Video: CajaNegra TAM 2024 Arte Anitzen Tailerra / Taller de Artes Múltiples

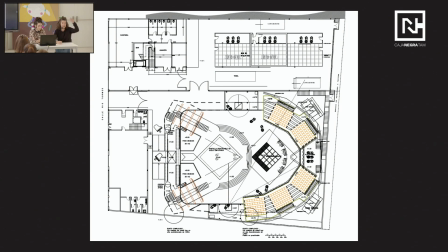1212s
Lo siguiente que tendríamos en cuenta es ese trabajo que he comentado previamente que hay que hacer con el realizador, esa dramaturgia visual, porque por ejemplo, todo está muy unido, pero por ejemplo,
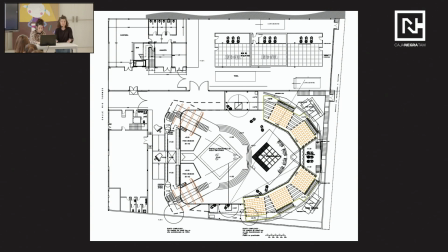1226s
en esta planta se solicitaba que hubiera un escenario donde unos cantantes cantaran, y que a la vez el resto de cantantes que estaban en la parte delantera a este escenario,
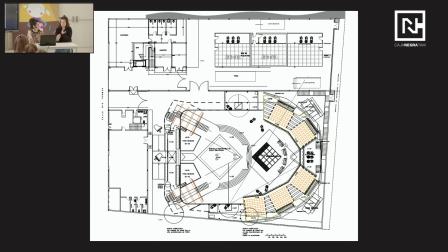1242s
pudiéramos ver las reacciones de yo que no estoy cantando, quieren ver mi reacción, quieren que salga por pantalla mi reacción de la persona que está cantando. Entonces, tú como escenógrafo tienes que diseñar este espacio, por ejemplo, en base a esa premisa, una de las premisas. Porque, por ejemplo, otra premisa es,
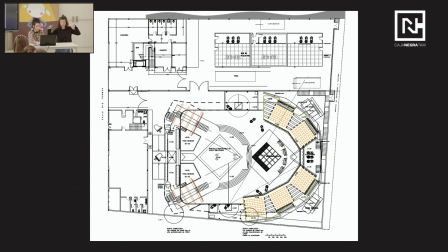1262s
va a haber dos señores que bajen por dos pasarelas laterales y lleguen al escenario y entre ellos no se pueden ver. Y yo quiero tener una cámara que me grave todo ese paseo desde el principio del túnel hasta el final del túnel, con lo cual esa cámara tiene que estar elevada y esa cámara es una cabeza caliente que es una cámara encima de un carro con un brazo extensible. Esa cámara pesa dos toneladas. Entonces tú como estenógrafo tienes que idearte junto con el realizador dónde se van a colocar esas cámaras, la estructura que se va a diseñar, que esto normalmente también lo hablas con construcción porque estamos hablando de dos toneladas, entonces hay que hablarlo con ellos para que ellos te aseguren que eso va a sujetar esa cámara y tienes que vestir esa plataforma para que estéticamente quede bonita porque va a salir por pantalla en alguna vez.
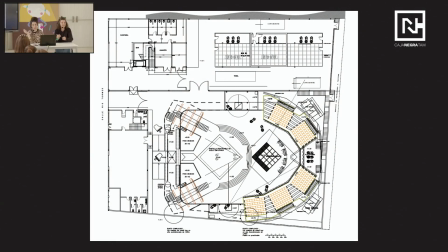1320s
Bueno, y no se vea la cámara, porque es un armatoste y es interesante intentar esconder todas las cámaras, ¿no? Eso es, y que no se vea la cámara. Eso sería, por ejemplo, otra premisa. Pues en ese escenario van a suceder cosas y tengo que subir cosas a ese escenario y tengo que tener una rampa trasera. Y claro, pero también quiero unas pantallas en el escenario, entonces estas pantallas, para que me permita poder entrar las cosas, tienen que ser móviles, que es lo que se hicieron, unas pantallas móviles, pero a su vez tengo un foso donde hay una orquesta porque necesito que en ese escenario también haya unos músicos porque hay música en directo, ¿dónde pongo a los músicos? Entonces tienes que cavilártelo para encontrar la situación de todas esas objetos, cosas, personas que van a suceder y luego tengo un público, que el público está separado en gradas de 50 personas cada grada porque cada grada representa una edad, una época, los que nacieron en los 80, los que nacieron en los 90 y tienen que estar envolviendo la escena. Y claro, no nos olvidemos de los técnicos, la gente que tiene que estar allí trabajando para grabar ese programa. Entonces tengo una gente que va a estar allí, que tiene que lanzar pantallas y esa gente tiene que ver las pantallas porque tiene que estar bicheando cuando se lanzan las pantallas. Entonces también te las tengo que situar.
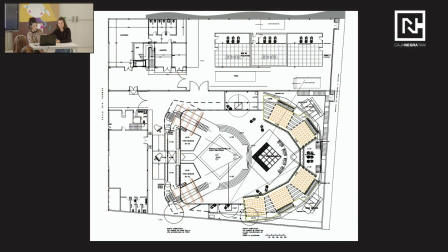1402s
Entonces, por ejemplo, para los técnicos de las pantallas, se alquilaron unas plataformas altísimas de 5 metros. O sea, el técnico estaba a 5 metros de altura porque esas plataformas estaban detrás de unas gradas donde había un público.
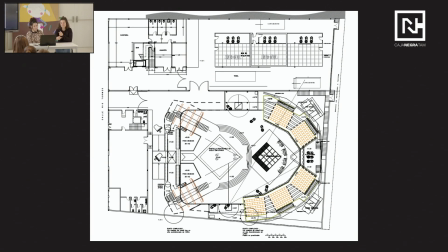1416s
Entonces tenías que salvar esa distancia. Y entonces es un poco eso. Es un trabajo constante junto con el realizador y junto con los diferentes departamentos y sus necesidades más dirección porque pasan cosas de ir diseñando y creando poco a poco la planta y
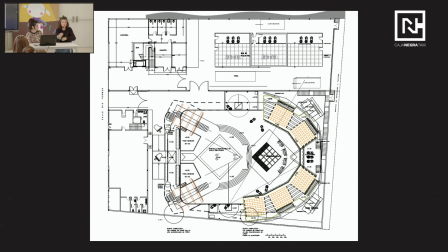1436s
es un poco a poco porque igual tú lo diseñas y luego surge otra necesidad y hay un cambio y así, es un constante.